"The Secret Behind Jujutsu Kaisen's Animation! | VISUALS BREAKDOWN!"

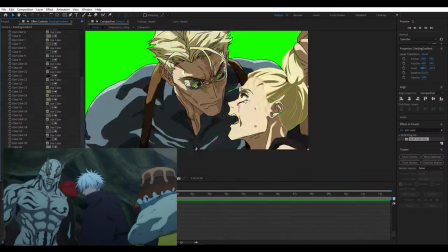0s
What sets Jujutsu Kaisen apart from other anime? We're gonna explore some of my favorite cuts from the latest season, and unravel their production secrets.
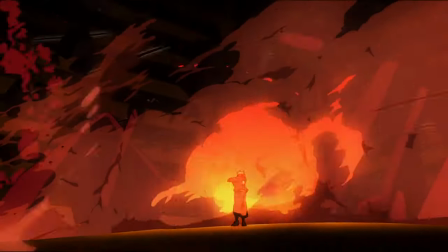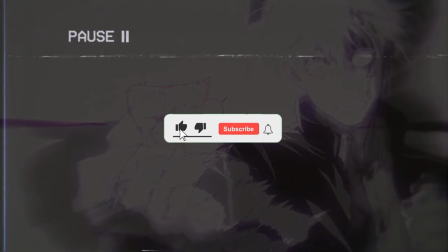15s
But not for free. I'm charging a one-time fee of one like, sub, or comment on this video.
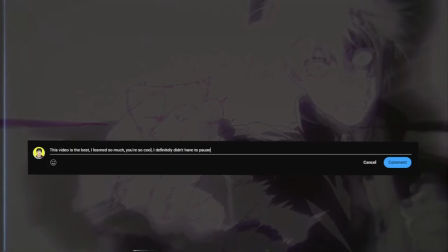21s
Done? Alright, alright, I'll play.
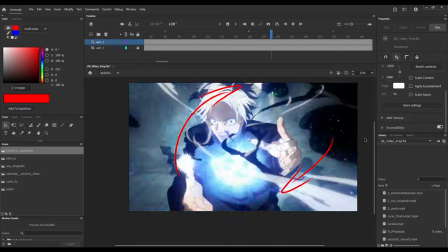26s
Because of the sheer number of high-quality cuts, I've opted to show only a few for this breakdown, and I'll have to cover the others in another video, but I still think we can learn quite a lot here.
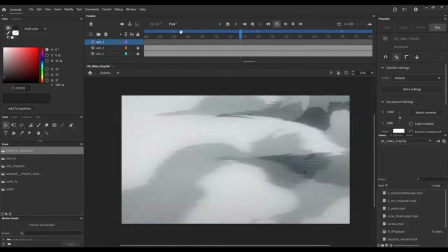35s
The first scene I'd like to analyze is by Keiichiro Watanabe.
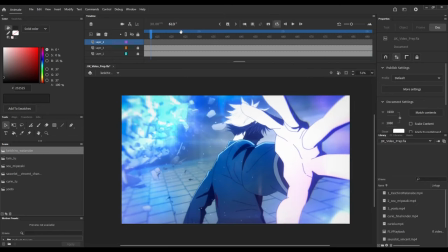39s
The effects that he animates surely play a large part in why this looks so good, but what we're more interested in here is how he creates cohesion between the shots.
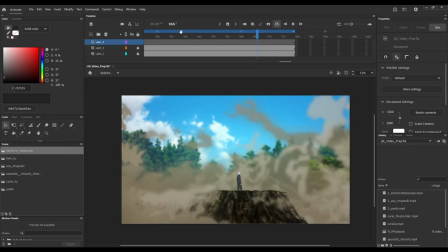47s
There's a recurring clockwise motion in this segment that helps to guide your eye. I'll annotate a bit to make it more clear.
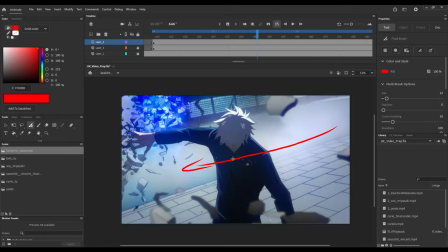54s
In this first shot, there is a 3D animated background rotating in the clockwise direction.
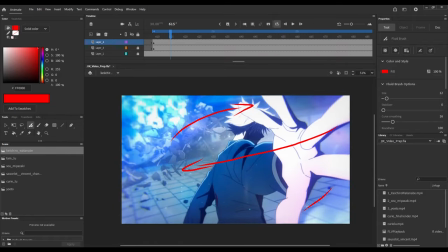59s
To convincingly integrate the character, they are drawn with foreshortening to help imply depth, and they rotate with the camera.
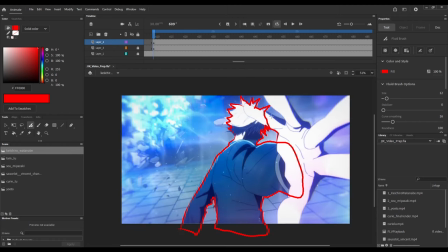65s
The light from the effects are bright, so it's important to maintain strong posing for a readable silhouette. What's most interesting here, though, is that the blue that the character is manipulating does not actually move in screen space.
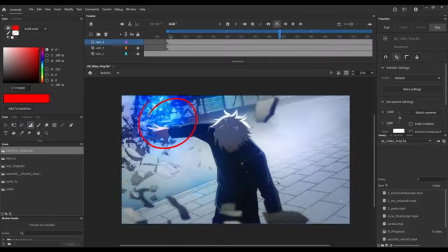77s
It remains in the top left of the frame for the entirety of the shot.
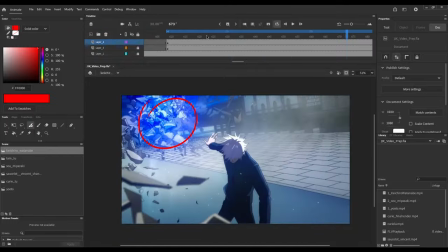81s
The motion is instead implied by the camera work, and the inconsistency of the debris moving around the effect helped to mask this lack of real screen movement.
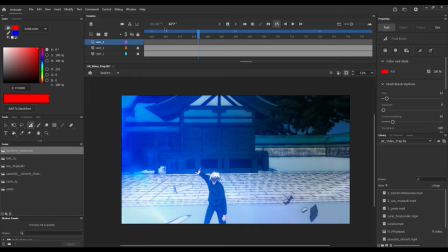91s
To ease on the eyes a little, the next shot instead has almost no camera movement.
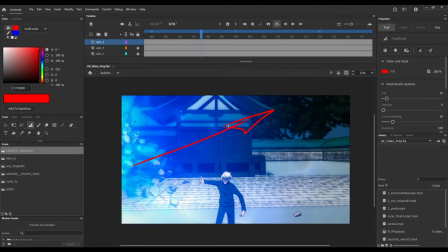96s
The previous motion is implied by the movement of the blue blast, and then the blast is given strength by this sudden burst of dust effects.
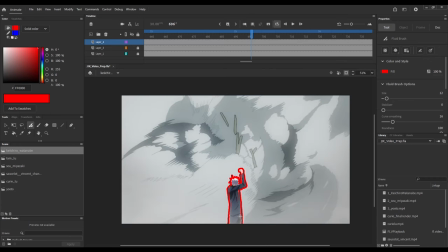104s
Again, note the strong posing of the silhouette. If you want to make good animation, always have strong silhouettes. They are the first thing your eye subconsciously notices and are one of the biggest steps towards making stronger work.
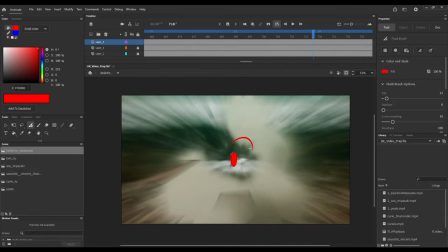117s
This dust continues on into the next shot, now assuming the same clockwise motion that the blue blast once made.
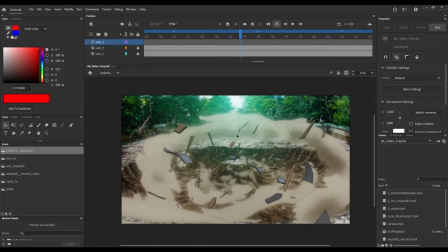124s
Keeping this motion throughout this portion allows the scene to maintain consistency, makes it easily trackable by the eye, and helps with the illusion of depth.
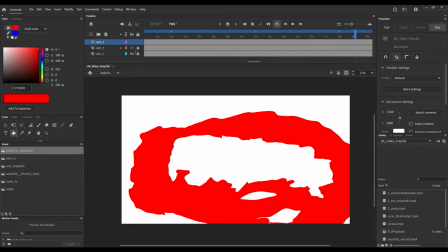133s
Almost all of the dust is drawn with one color in relatively consistent width, So by maintaining the same motion that the blast and 3D background created earlier,
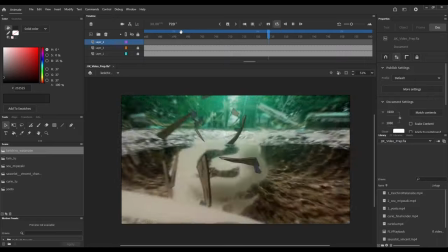141s
your brain remembers this illusion and reapplies it subconsciously.
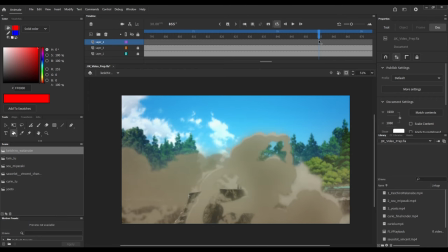145s
The scene is capped off by this final shot that implies continuation of the same clockwise motion using three layers of effects work to imply depth.
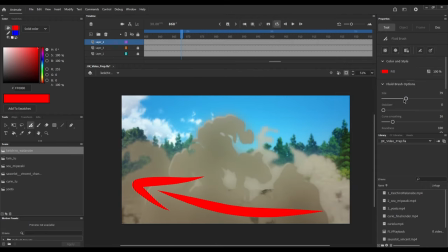153s
The two foreground layers move to screen left, while the background layer moves towards screen right.
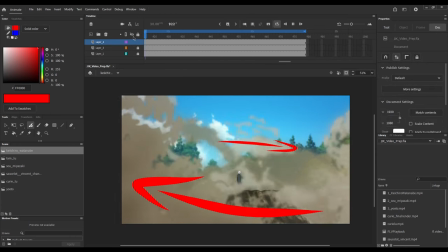158s
Neither of these directions are technically clockwise, however due to the placement of the scene chronologically, it still gives this effect.
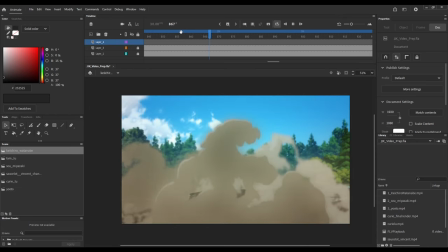165s
Effects work in and of itself is a fascinating topic and the shape language in use here is beautiful, so I'd love to dive into it more when I have more time.
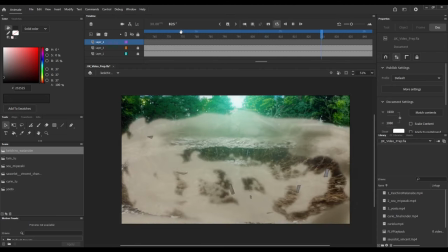173s
Sadly though, that's all the time I have for this scene in this video, so we'll have to move on.
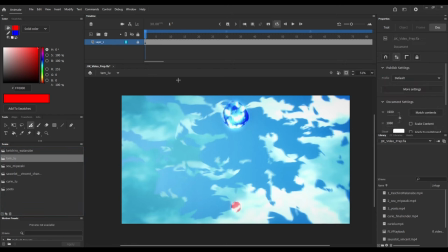177s
I would, however, like to point out the brilliant effects of animator Tam Lu while we're closing out this topic.
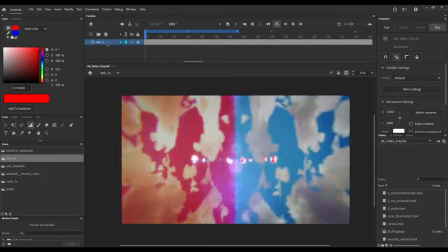183s
A 3D rotation like this is hard to pull off with 2D drawings, and this water ripple effect is quite fascinating as well.
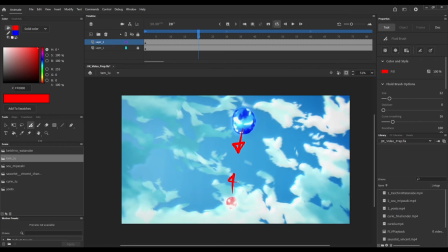190s
I partly believe that why this looks so good is the inconsistency between each drawing.
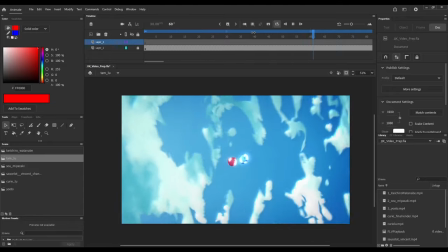195s
It really helps to sell the idea that this is imaginary, drawn like liquid, rather than a more tangible or physical environment.
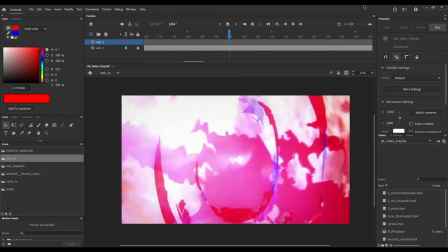202s
The contrast of the red and blue is also quite appealing and lends itself well to the idea of the convergence that creates purple.
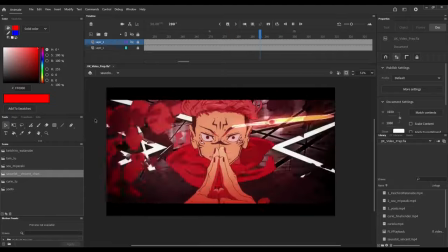210s
The release for this next section had some dimming issues on air, so we'll be looking at the Ginga instead.
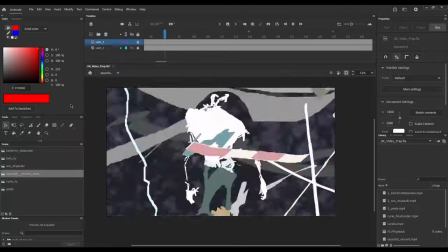215s
The cut of Maharaga's regeneration was created by an animator called Sausalat, and the Sukuna portion was made by Mr. Vincent Chancellor.
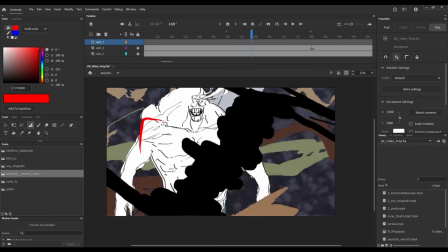223s
The walk cycle for Maharaga is intimidating. him. He walks with a wide stance, and does not stop once despite the onslaught of attacks.
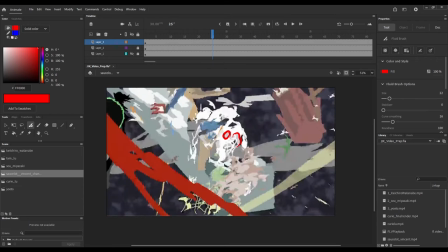231s
The gaps in his body that continuously disappear and reappear create interesting use of positive and negative space,
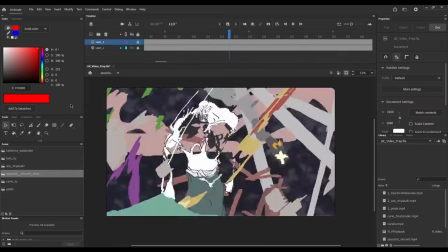237s
but due to the temporary Gengah colors this is made more noticeable in the final composite.
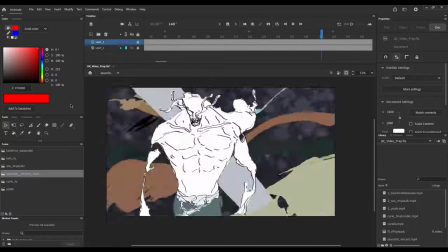242s
It is animated on ones, likely due to how the animator chose to incorporate the regeneration aspect of the character.
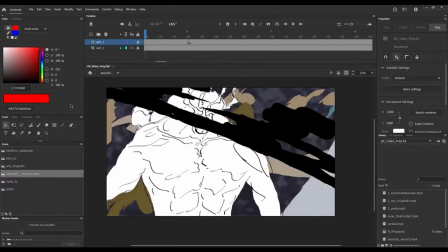249s
The effects work of the slashes, while at an initial glance look complicated, are actually a clever trick.
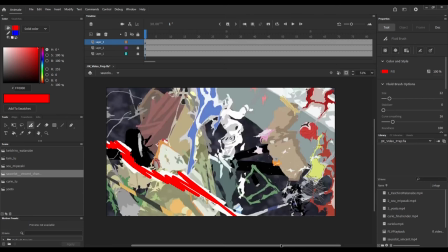255s
The artist grabs a custom brush, quickly makes a stroke, and continues onward for however many frames they want that layer to move.
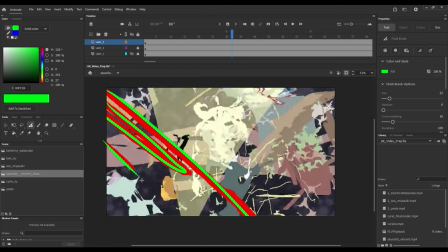261s
They don't need to be very detailed, because once so many of them are created, they instead create the illusion of detail.
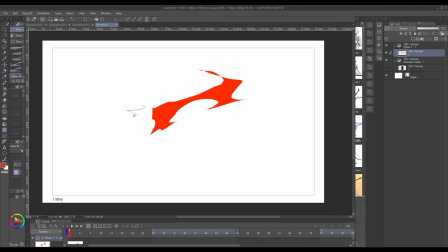269s
There is also a tool in Clip Studio Paint called the Lasso Fill Tool that was likely used as well. This tool can create interesting splotches of color in no time, and appears to have been used on at least one slash layer as well as some wind and dust.
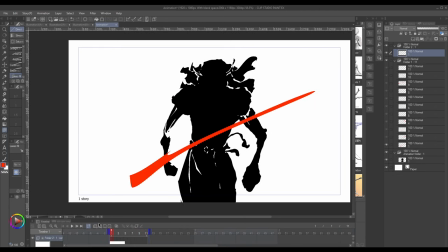283s
I've made a quick time lapse on how a shot like this could be quickly constructed, plus animating a walk cycle of course.
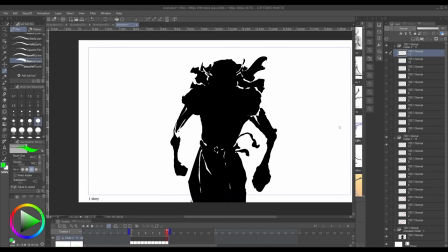288s
I hope you find it interesting.
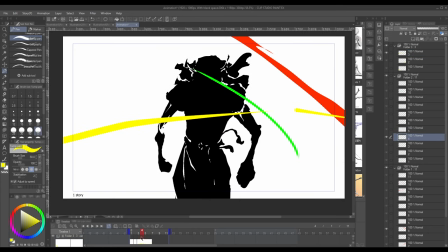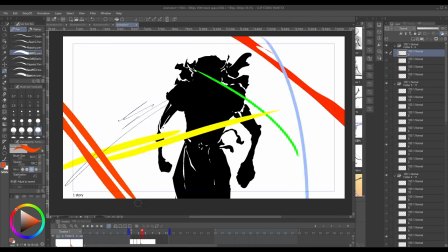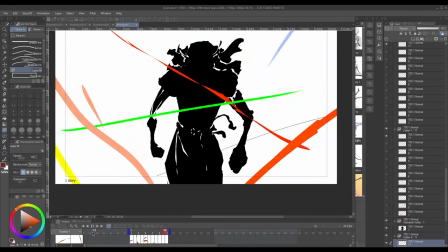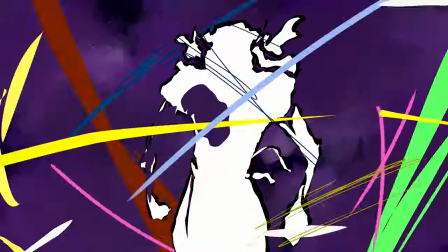306s
With a walk cycle and a little bit of compositing magic, this would look pretty good. Now let's talk about Sukuna.
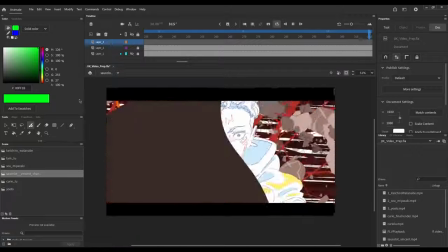312s
This cut is simple in execution, yet much more complex than you'd think. Mr. Chansard is a master of creating 3D volumes on a 2D image.
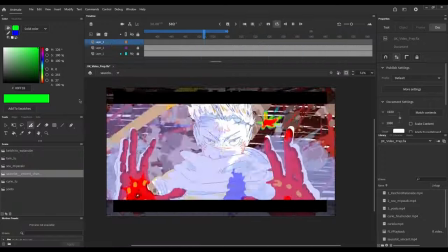322s
Sukuna is drawn with deceivingly simple shapes,
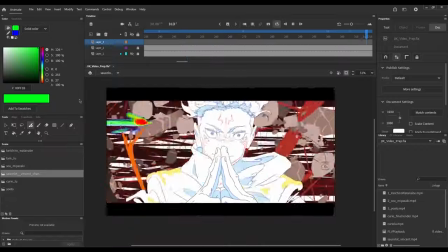324s
but the roundness of the edges and shading combined with an immaculate grasp of anatomy makes drawings like these very difficult to replicate.
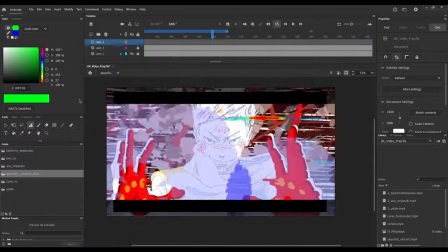331s
The slashes are drawn with straight lines rather than custom brushes and random strokes like before,
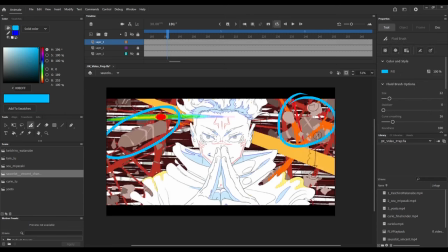337s
and there is debris and dust that have been tweened rather than redrawn.
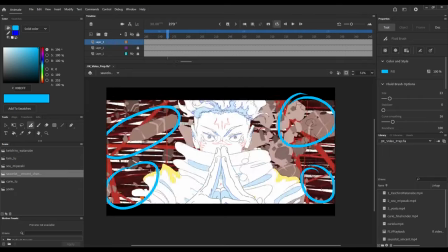342s
Sukuna's outfit is drawn with an 11 frame loop, and the hair is on a 7 frame loop.
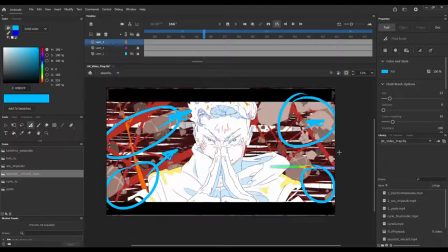347s
The changes in facial expressions and foreground hand redraws help to hide this, and the constant movement of the slashes aid this task as well.
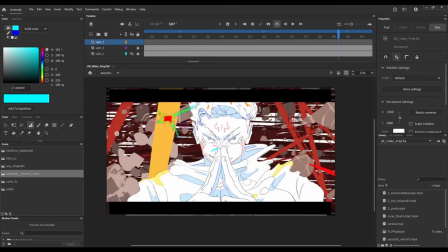355s
But I feel like the real magic here is in the way that the artist conveys weight. As the hands move, they don't feel like they're sliding from one position to another.
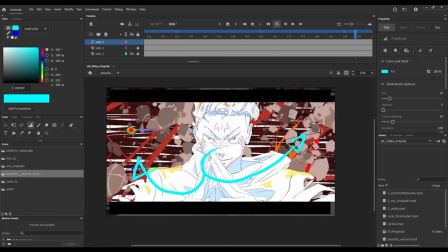363s
The organic arcs used, and the way that the hands gain and lose momentum in a way that aligns with reality ground the scene in a way that feels realistic.
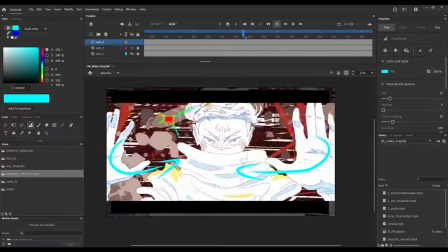372s
In order to give the feeling of power and energy, the hands shake to and fro, and heat is built between them.
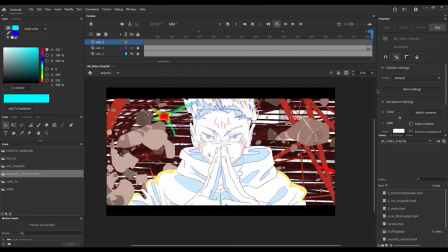380s
Deceptively simple concepts with deceptively complex execution.
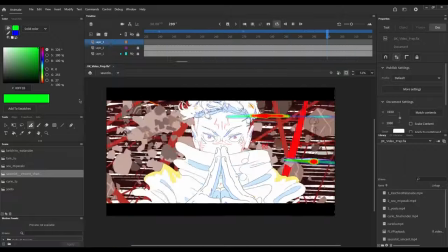384s
The understanding of motion necessary to make a scene like this feel grounded with such a limited frame rate due to the deadlines of the production absolutely blew me away.
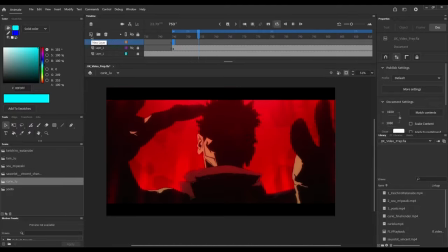392s
And this was one of Chansard's simplest cuts for the episode. For the sake of speeding this video along, as well as not being too repetitive, I'll do one last cut.
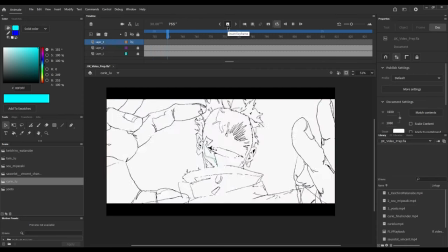401s
This shot, animated by Kiri Liu, looks stunning for very similar reasons. The hands are drawn spectacularly and I love the use of 3D volumes, but for the sake of better compartmentalizing the video, we'll talk about other aspects.
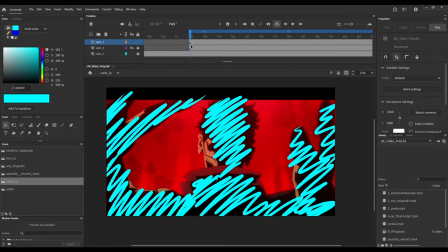415s
Sukuna is almost entirely obstructed by this extremely dark shadow, entirely black.
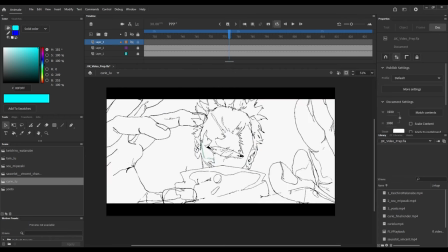421s
You can hardly even see his smile, and his other facial features are entirely non-existent.
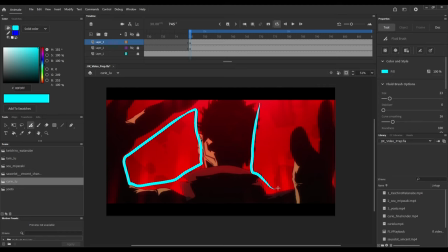426s
This, with the bright red background directly contrasting it, give a very menacing appearance to the character.
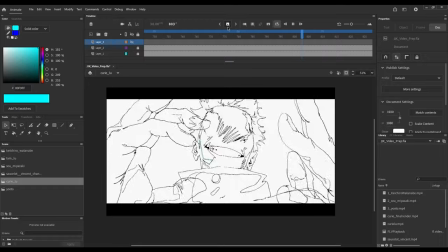433s
The shot lasts for quite long, giving a sense of drama to this motion,
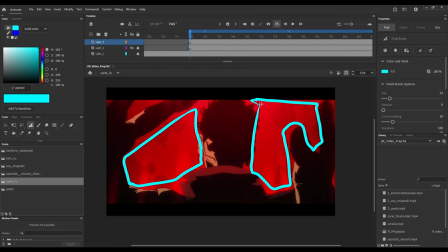437s
and the positive and negative space within the shot are roughly 50-50, perfectly balanced. There are also very unique and stylized shapes drawn in a faint red color over the facial region.
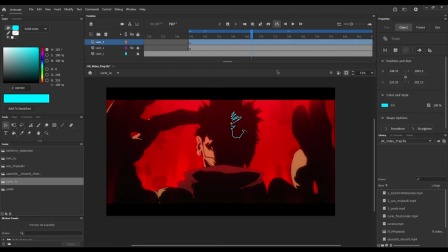449s
I've not seen this done in this manner before, so it gives the shot quite nice artistic flair. The reveal of the overly detailed teeth from toward the end of the shot gives Sukuna a powerful feeling,
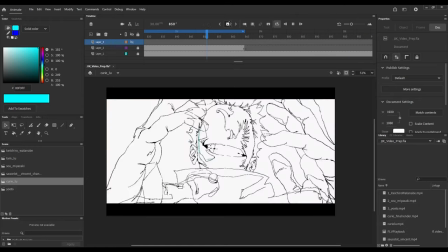462s
and all of these elements combined create a very memorable image. It feels powerful, grandiose, terrifying.
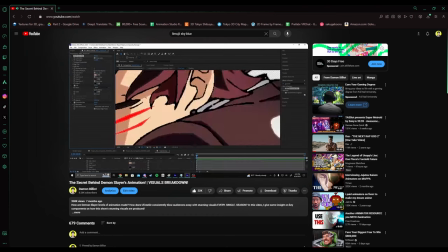470s
In my previous video about Demon Slayer's production, I had a speed-up segment at the end highlighting the importance of the compositing step.
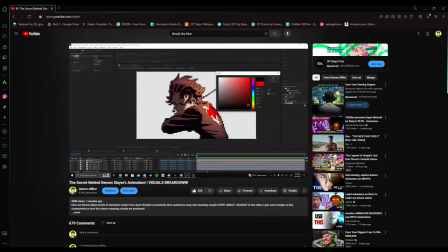478s
A composite artist's job is to take the flat version of the scene and to combine and enhance the elements to create the final product.
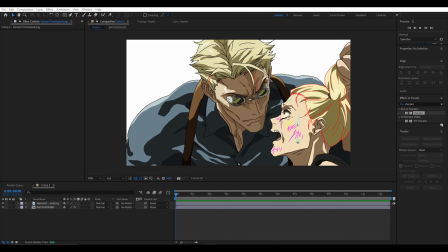485s
You can almost think of it like VFX, but for animation. With that said, let's show how the composite artist for this show could have done a similar thing.
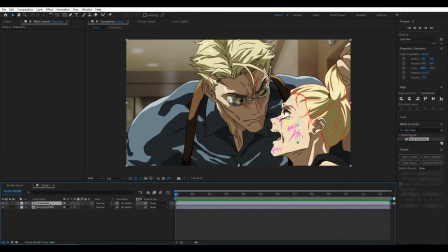494s
Enjoy.